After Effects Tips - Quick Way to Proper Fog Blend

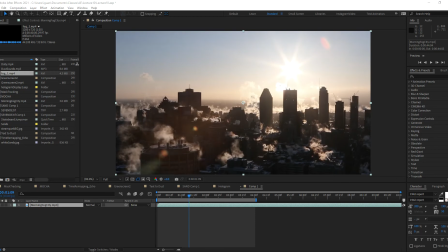[0:00]
Hello, everyone. In this new series of quick tips, I am going to be addressing some of the questions that have been brought up via email or during class time as to how to do certain things that you want to apply to your compositions. In this case, we're going to be talking about how to create fog appropriately onto a composition.
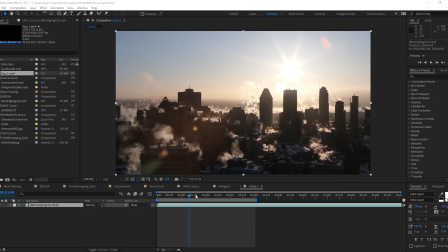[0:18]
Now, some of you have gone out and found footage like this. For example, in this case, it's just the skyline with some steam coming from the buildings. And then you went and looked for fog footage online or some that you had from canned footage that you had acquired before.
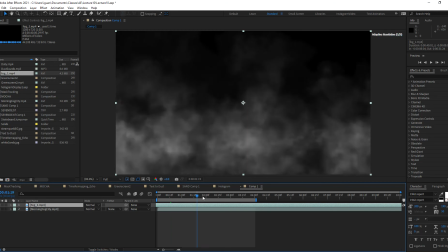[0:34]
So in this case, I have this layer of fog, and usually things like this are shot in a black background. So your first inclination when you see something like this is, oh, well, this isn't shot in black, so I want to drop all the dark out of this.
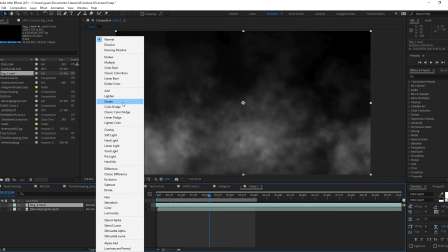[0:49]
And you would want to change the mode to something like add or lighten or screen. Now, you could do that, but what happens is when you play this back,
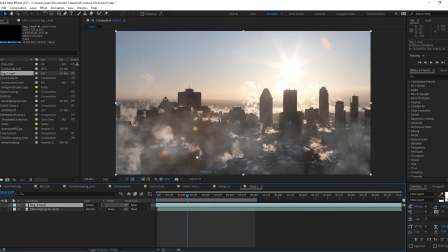[0:58]
you'll notice that there's a marked difference between the fog in the foreground and your footage in the background. They're not well merged into one another. And the reason for that is because there's color differences. There's quite a lot. It basically looks like an overlay on top of the other thing, and that's not really what you want.
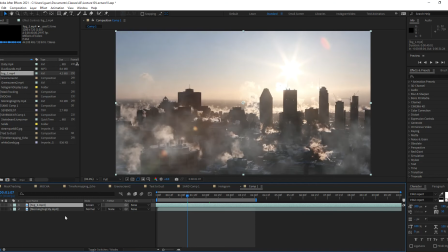[1:15]
You want the thing to be well integrated. So to do this appropriately, what I usually do is let's go back to normal.
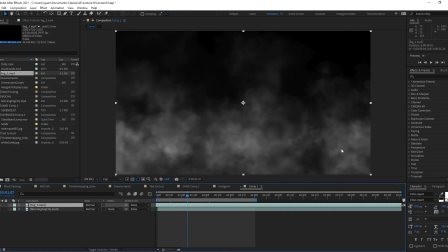[1:23]
I want to go ahead and use only the light information from the fog, which by default would be what you think mode is doing for you. But what you want to do is really actually pull the luminance out of this and use that as the alpha information. So you could do that either through a track matte or you could do it through something called shift channels.
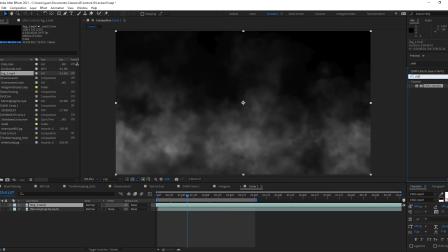[1:42]
And now we've used shift channels in the past to create that color shift within layers to create that kind of like where you see the RGB breaking apart.
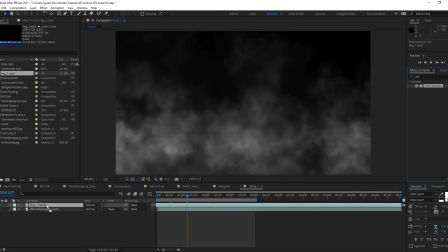[1:56]
That's the same filter that we use in this case. So in this case, I'm just simply going to use it to change the alpha information,
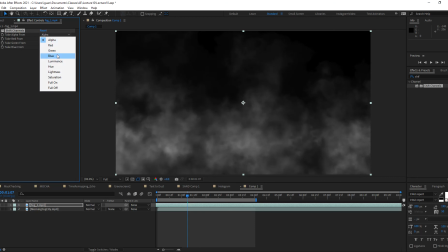[2:05]
not from the alpha information of that footage, but I want to use the luminance value of this or the lightness.
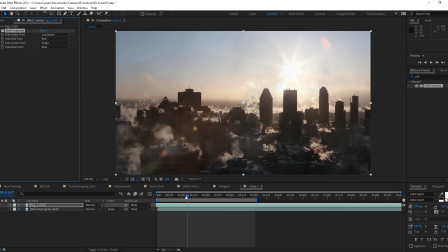[2:12]
It depends on which one works best for your footage. So you'll see that now we have a more subdued look to that actual fog. And it looks a little bit better. It looks like there's more dimension in this versus the previous one. Now, to really sell this effect, what you want to do is you want to colorize that with the color of the fog.
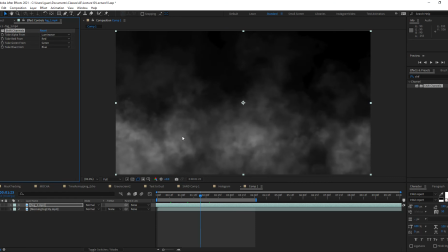[2:31]
If you notice, let me turn off the filter. Our fog is white, as what we would expect it to be.
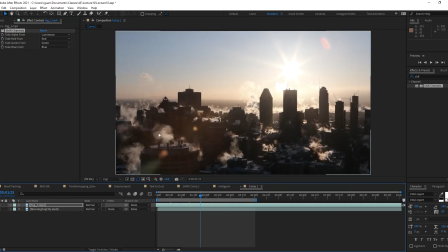[2:37]
But in reality, in the real world, fog will look picking up ambient color from the light that is bouncing all over the scene. So in this case, you see that this steam looks a little bit brownish because that is the color of the general color of everything around here. So we want to go ahead and pick up that color and add it to our fog.
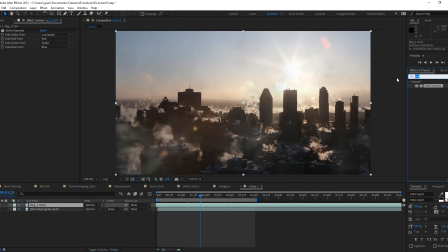[2:57]
So to do so, we want to go ahead and go to either a fill color, a fill filter, or a tint filter. I'm going to use a fill filter in this case. You'll notice that my fog turns red. Now this looks radioactive. I want to turn off the visibility of that layer for now.
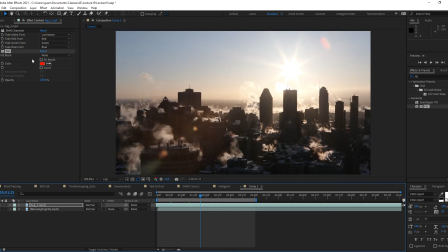[3:16]
And I want to go ahead and use my color picker under the fill to pick a light color or a mid-tone color of the existing fog on the scene. So something like around here would do. And that's the color I will be using. Now let me turn on the visibility of the layer again.
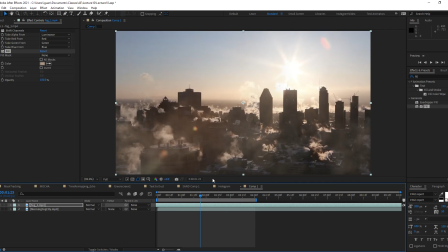[3:33]
And now my fog looks like it's a little bit better integrated into the scene than the original one. Let me go ahead and take a snapshot of this really quick. So I want to go ahead and take a picture to compare with the previous one that we had. So let's go ahead and take a picture of this.
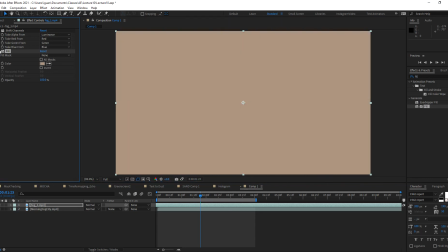[3:52]
And let's go ahead and turn off all filters and activate screen.
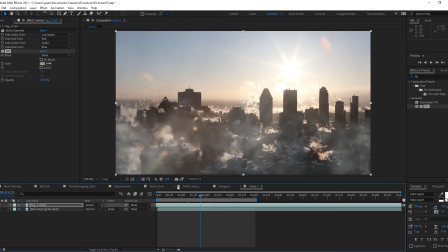[3:59]
So you guys can see the difference between the two. This is with the screen mode. This is with the filters.